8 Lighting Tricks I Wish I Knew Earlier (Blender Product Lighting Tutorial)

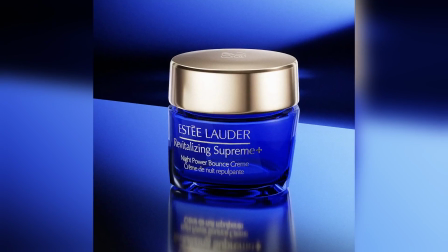0:00 I've condensed 7 years of lighting experience into one video. I'm going to show you how to light a product in Blender beautifully, and it can apply to most other 3D software.
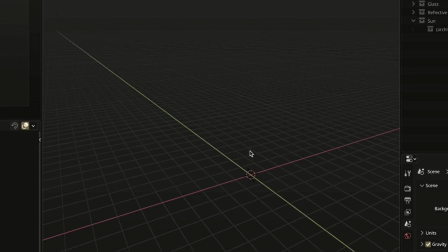0:08 Right, let's get started. All right, so let's first add a plane.
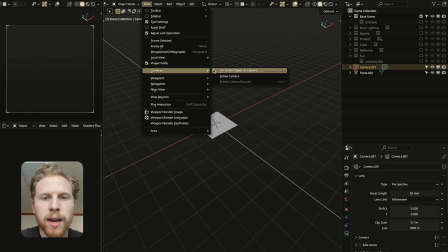0:13 Make sure it's in the center and go to view, cameras, active camera to look through the camera.
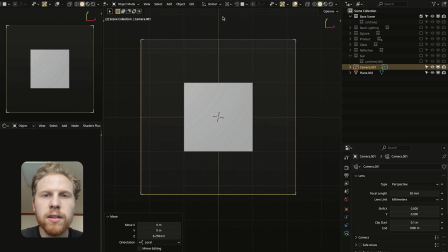0:18 And also, if you have the 3D cursor in the middle here and in the transform pivot point, you have it selected.
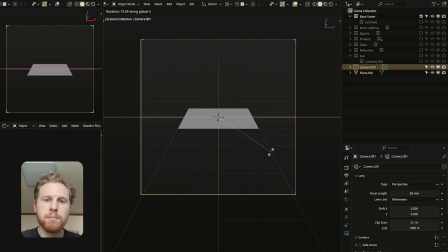0:23 When we then rotate, we will rotate around the middle of the scene. This is much easier to move the camera because then we will be always looking at the center of the screen.
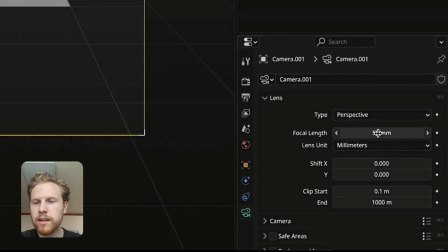0:31 And let's also go into the camera settings and change the focal length to 120 millimeters.
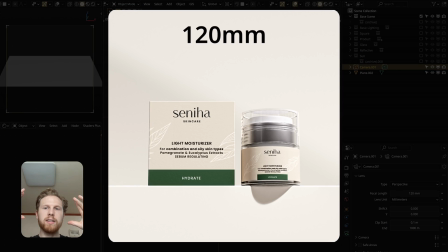0:36 This is because we don't want too much distortion on the lens when taking pictures of products, because we want to show the products exactly how they look.
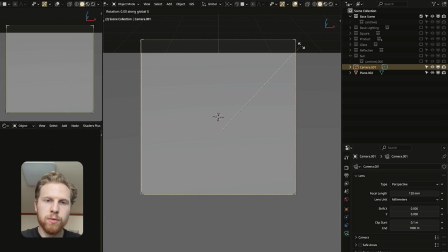0:43 Let's scale this scene up. We can also rotate the camera a little bit down. I think this looks good.
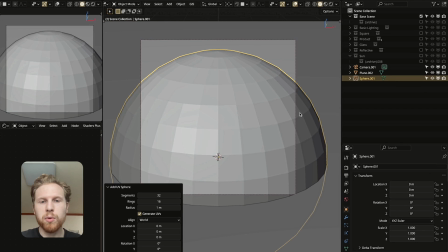0:48 All right, so we need something to actually light. So let's add a sphere in the start. We'll start simple with a sphere and then we'll move on to actual product very soon.
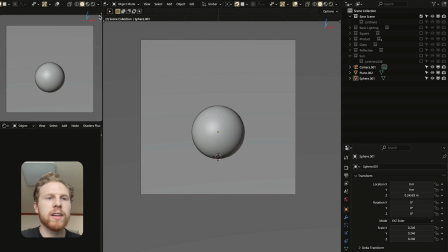0:56 Also shade smooth this sphere. Then let's turn on the render preview like this.
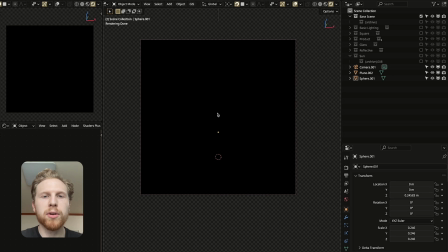1:01 And let's start with something you might have heard about, the 3-point lighting. So for this, first we need a key light.
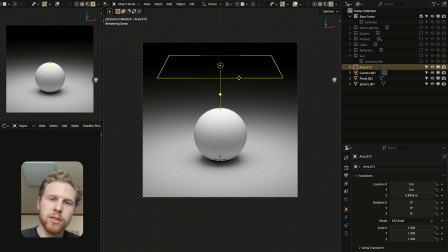1:06 So let's add an area light. And again, change the pivot point to 3D cursor. And if you rotate now, it will rotate around the scene, which is very useful. And for the key light will be the most important light. So I like to put this in front and then tilt it a little bit.
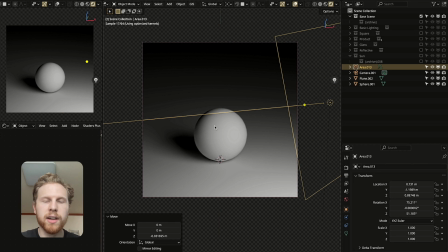1:20 I think we can also move it further away. I think this is a good location. Okay, so one issue now is that you see the shadows here.
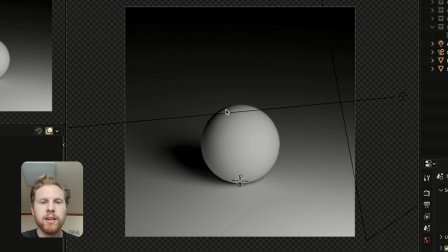1:27 They might be a little bit too dark, especially the shadow behind here. And the way we often fix that with is with a fill light.
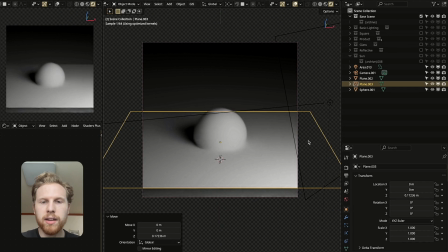1:33 But this doesn't need to be a light. I like to use a plane instead. So let's add a plane, scale this down, and let's place this on the side of the sphere like this.
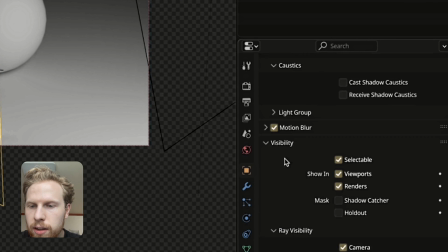1:42 And of course, we don't want to see this plane. So go into object properties and scroll down to visibility and disable camera and shadow.
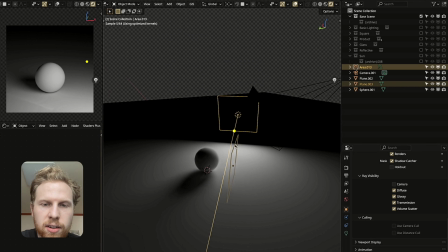1:50 So now we basically have an invisible plane here that reflects this light onto the sphere.
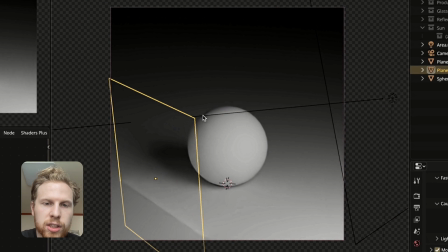1:56 And what this does is that it softens out the shadow a little bit. So if you hide this plane now, we'll see it's very dark. And if we unhide it, we will see that we have a nice soft shadow here. And if you see here, we have an ugly line here. So to fix this, let's just move it up a little bit.
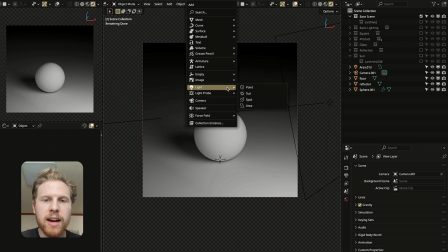2:11 I think this is good. And for the last light, let's add a backlight. And that is exactly what it sounds like.
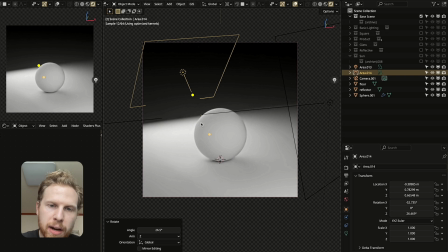2:16 It's a light we put behind the object to add some backlight. And of course, we don't want this ugly light on the floor here.
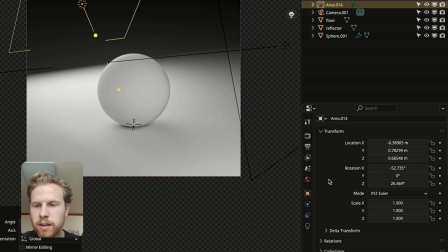2:22 So to fix this, go into object properties, scroll down to shading, under light linking, press new, and let's drag the floor object into the light linking here and disable this check mark.
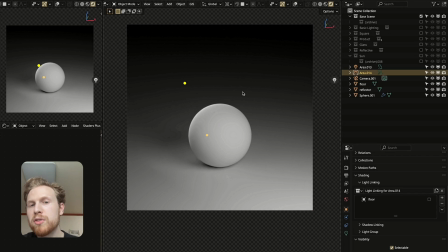2:33 Now it will not light up the floor, but it will light up the sphere. And the point of the backlight is basically to add a nice rim light around the subject. And if you're enjoying the video, make sure to subscribe. And if you have a suggestion for a tutorial, make sure to comment below. I read every single comment and your suggestions are amazing. So thanks for that. All right, on with the video.
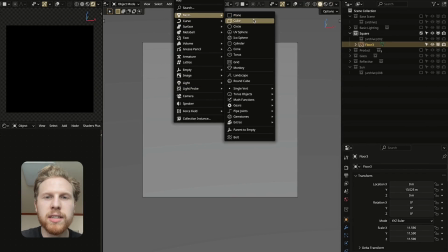2:54 All right, so we just lit a sphere. So what do you think the next one is? And it's a default cube. So of course we have to delete this later.
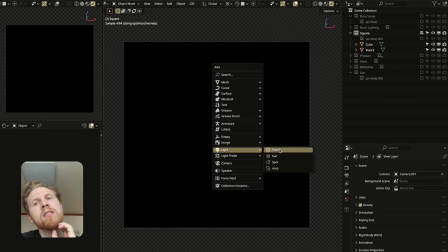3:00 So let's just put a cube in here. Now let's add a light and you might spot some problems.
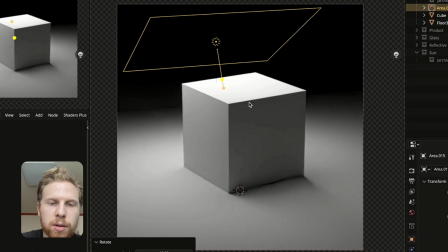3:05 Problem is that the edges are way too sharp and the surfaces are way too flat and boring. And a way to improve this is to add some bevels. And we have two ways of improving this.
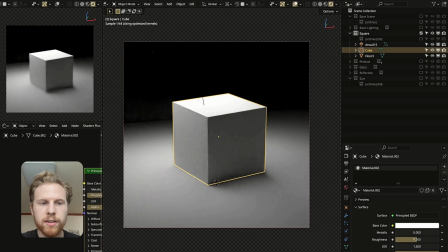3:14 The one way is to do it in material. So let's add a new material. Let's also make it metallic because then it's easier to see.
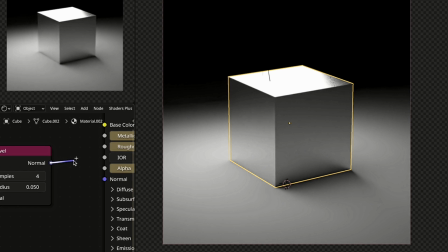3:20 Turn the roughness down a little bit. And let's add a bevel node. And when we connect this into the normal, you will see that the edges soften up, but it is kind of too strong right now.
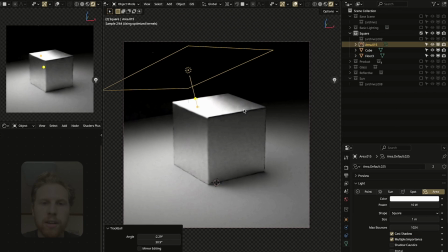3:28 So let's turn the radius down to 0.02. I think that's nice. And already, if we now try to move the light around, we get some nice edges here.
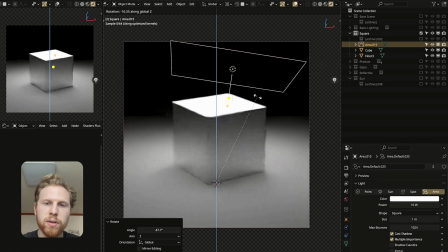3:36 And that already makes the cube look more realistic. But there are some issues.
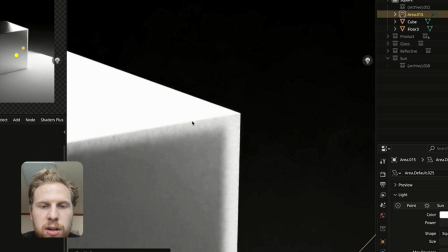3:40 If we zoom in, we will still see the original edge because this is only happening in the shader, not in the mesh itself.
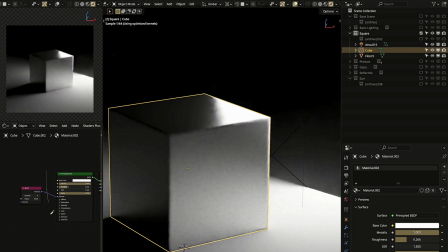3:46 So the best way to add bevels is of course to do it manually. So let's remove this bevel shader and go into modifiers and let's add a bevel modifier.
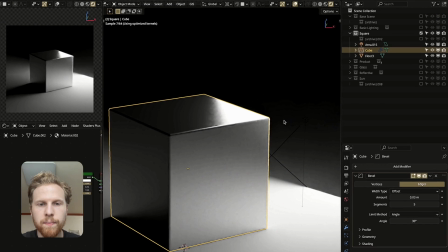3:55 Let's do 5 segments and let's make it 0.03. So now our bevels are much higher quality and you can see it already looks more realistic.
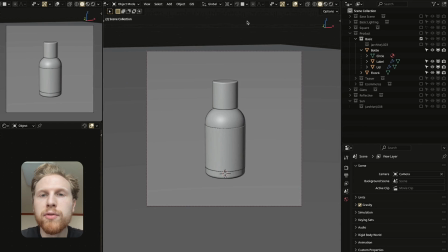4:03 All right, let's move on to actually lighting a real product. And of course, if you want this Blender file, go to my Patreon and you can get it over there.
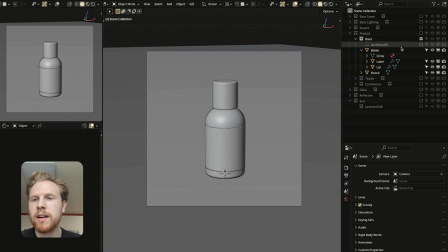4:09 There you will also get all the assets I used in this tutorial. All right, so let's start with a 3-point lighting on this one.
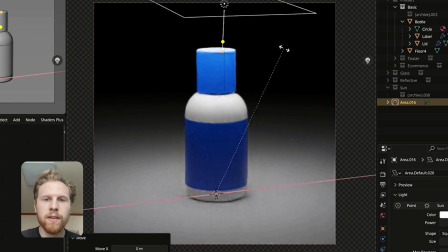4:15 So as before, add a key light. You can also make this a bit stronger, maybe 25.
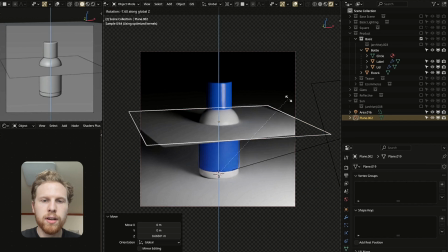4:20 And when we have a nice key light, let's add a fill. So add a plane like before. Let's place this in front of the object like this.
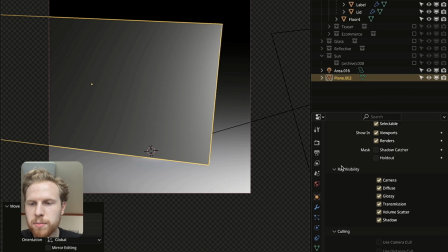4:28 Let's also go into object properties and go into visibility, turn off camera and shadow so it's invisible.
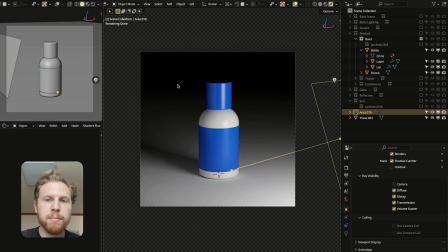4:34 Now we have softened up the shadows here. And let's also make the backlight. So let's duplicate this and let's rotate it around.
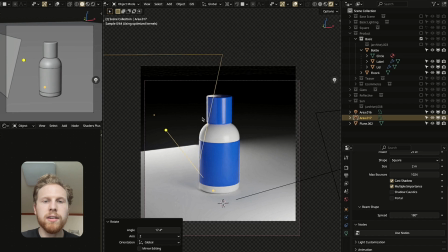4:40 And I like to move the light around until I find the perfect spot. For example, here, if you look at the top here, I don't want it to be flat and all white.
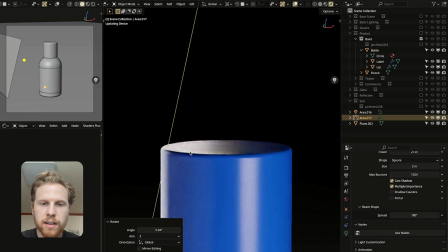4:48 So if you move it slightly more, rotate it, we can get a nice gradient like this. And I think this looks nice.
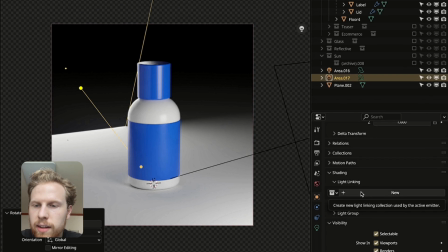4:54 Of course, we don't want it to be bright here. So like before, let's go into object properties. On light linking, click new and let's drag the floor into the light linking and disable the check mark.
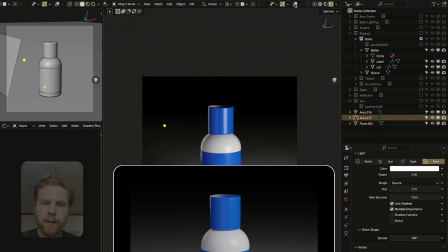5:02 And I think we can make this a little bit weaker, so let's do 5. So imagine you're making a teaser and you don't want to show the entire product.
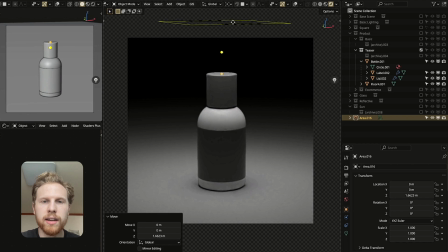5:10 Then I like to only work with backlights. So let's add a light and let's put it behind the product.
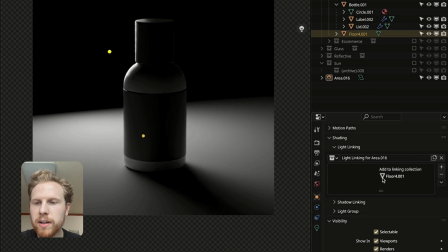5:17 And again, let's also add a light group and drag the floor into it and disable it so it doesn't light up the floor.
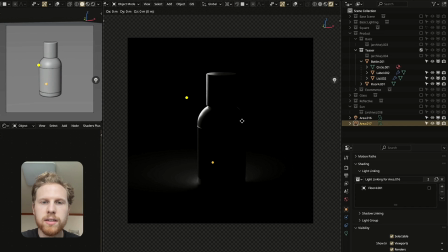5:23 And I think this looks nice. We can also duplicate this light with Shift D and then rotate one to the other side. Make sure it's more or less symmetric. And now we have a pretty cool teaser for a product.
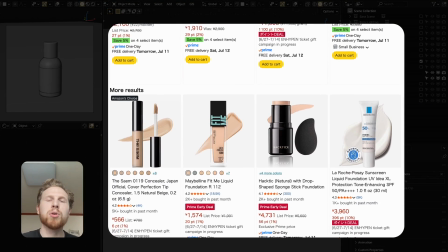5:35 All right, for this one, we're lighting it for e-commerce, which is basically product images for websites, and they often have a completely white background.
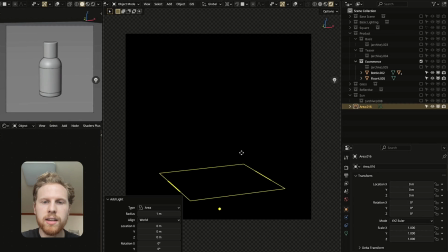5:42 So let's try to light it like that. So add a light. And let's move it up. Let's make this larger and pretty strong. I think that looks nice. And I also like to duplicate it.
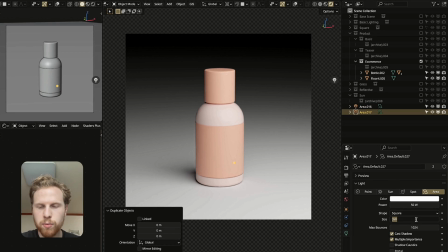5:53 So Shift D to duplicate it. And for the second one, let's make it really small. And let's make this weaker.
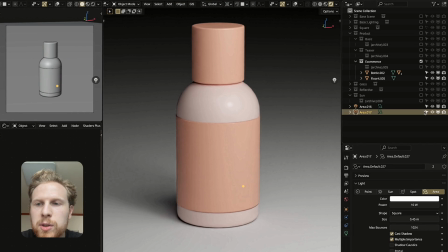5:58 This is just to add a nice specular like this, because if you just have a larger light, we won't get any reflections because it's too large.
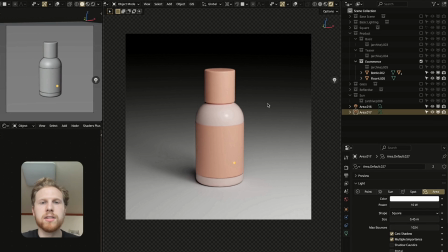6:06 If you have a small one, it's easier to see the reflections. And we also want to make our background white.
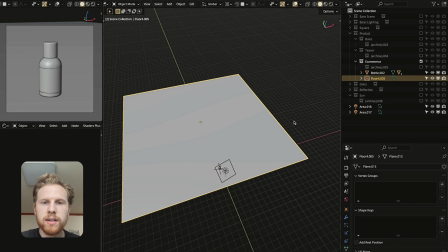6:10 So let's disable render preview for now. Let's take the floor. Make it much smaller.
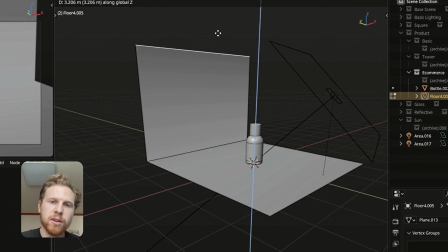6:15 I think this is good. And go into edit mode, select this edge. Let's extrude it up with E. Let's select this edge here and Control B to bevel it.
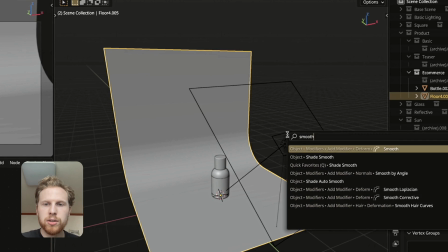6:23 Let's bevel it like this, scroll up to add detail and also make sure it's shaded smooth and that it covers the entire area here.
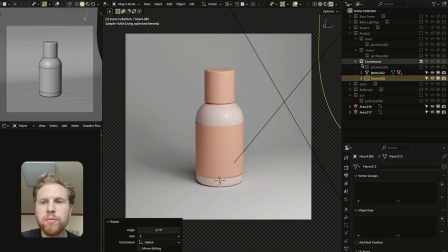6:31 And if you go into render mode now, we have a white background, but we want to make it a bit wider.
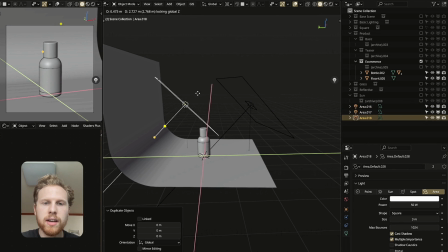6:35 So let's also copy this light and make it a little bit smaller and put it behind.
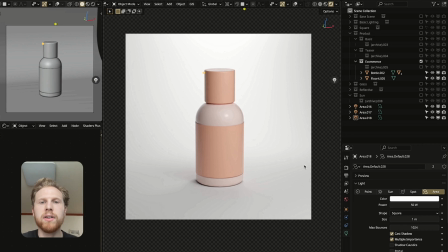6:41 So if you click render now, we have a product nicely lit for e-commerce. And it's a little bit dark still, so we can make this, I think, stronger.
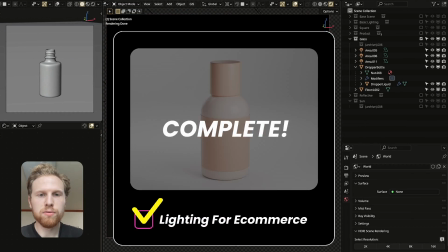6:48 And I think that looks nice. All right, so for the next one, we're lighting glass.
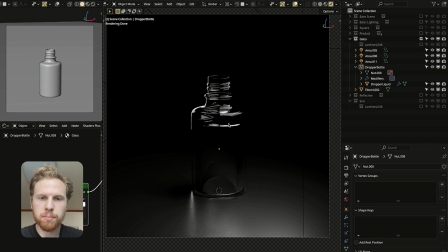6:52 And glass is often pretty hard to light. Imagine you have a simple lighting setup like this. Then you want to show the glass a little bit more.
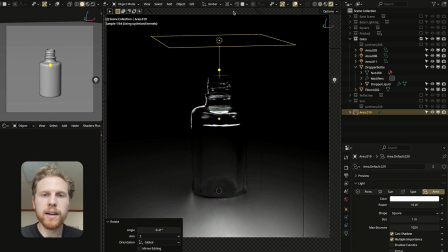6:58 So let's try lighting it up. Add an air light. Let's put it behind the glass.
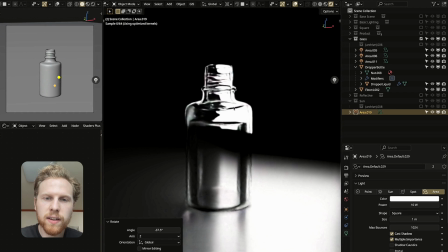7:02 And you'll probably see that it looks kind of ugly because it's completely white and this edge is just completely sharp, which doesn't really look nice.
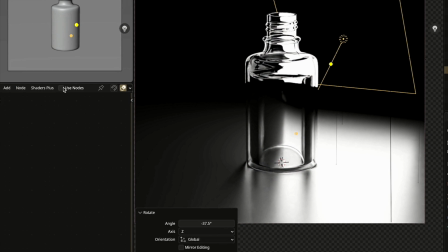7:09 So to fix this, go into the air light, go into the shaders, click use nodes, and let's add a gradient.
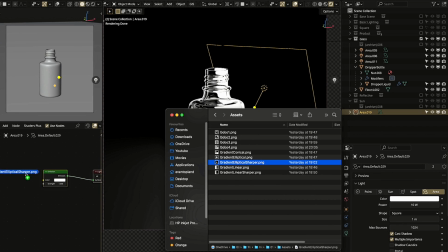7:15 And let's add this one, which we call elliptical sharper. And you can make gradients like this yourself in Blender nodes.
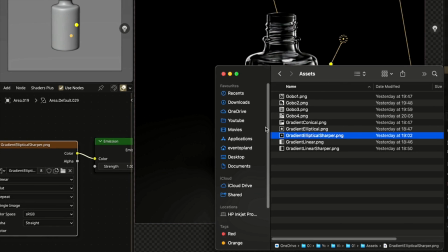7:22 But to keep it simple, I made them as textures. You can also get them in the Patreon. So let's connect this into the emission color.
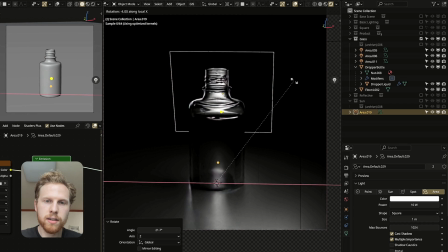7:29 And now let's move this light behind the glass. Let's rotate it down a little bit, make it maybe take it a bit closer. And the light already looks much, much better. Of course, this isn't physically accurate, but it works really well to make the glass just look nicer and smoother.
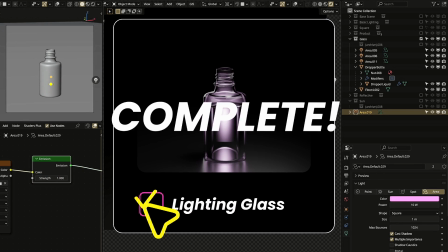7:44 You can also change the color of the light to make it a bit more interesting. All right, so for next one, we're lighting a metallic object.
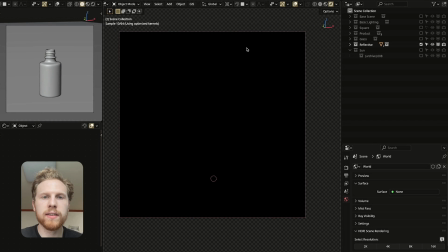7:51 With metallic, it's very similar to how we lit our glass. So let's add an area light.
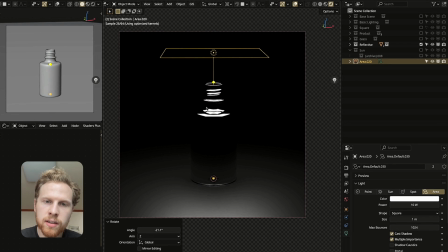7:56 And we have the same problem that it looks very ugly because the edges here are so sharp, even when we put it in front like this.
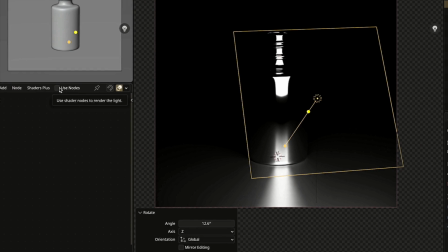8:03 So we have to go into the shader editor, click use nodes on the light, add our gradient
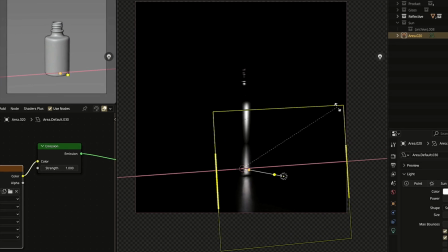8:11 and connect it into color. And now we already have much nicer looking light.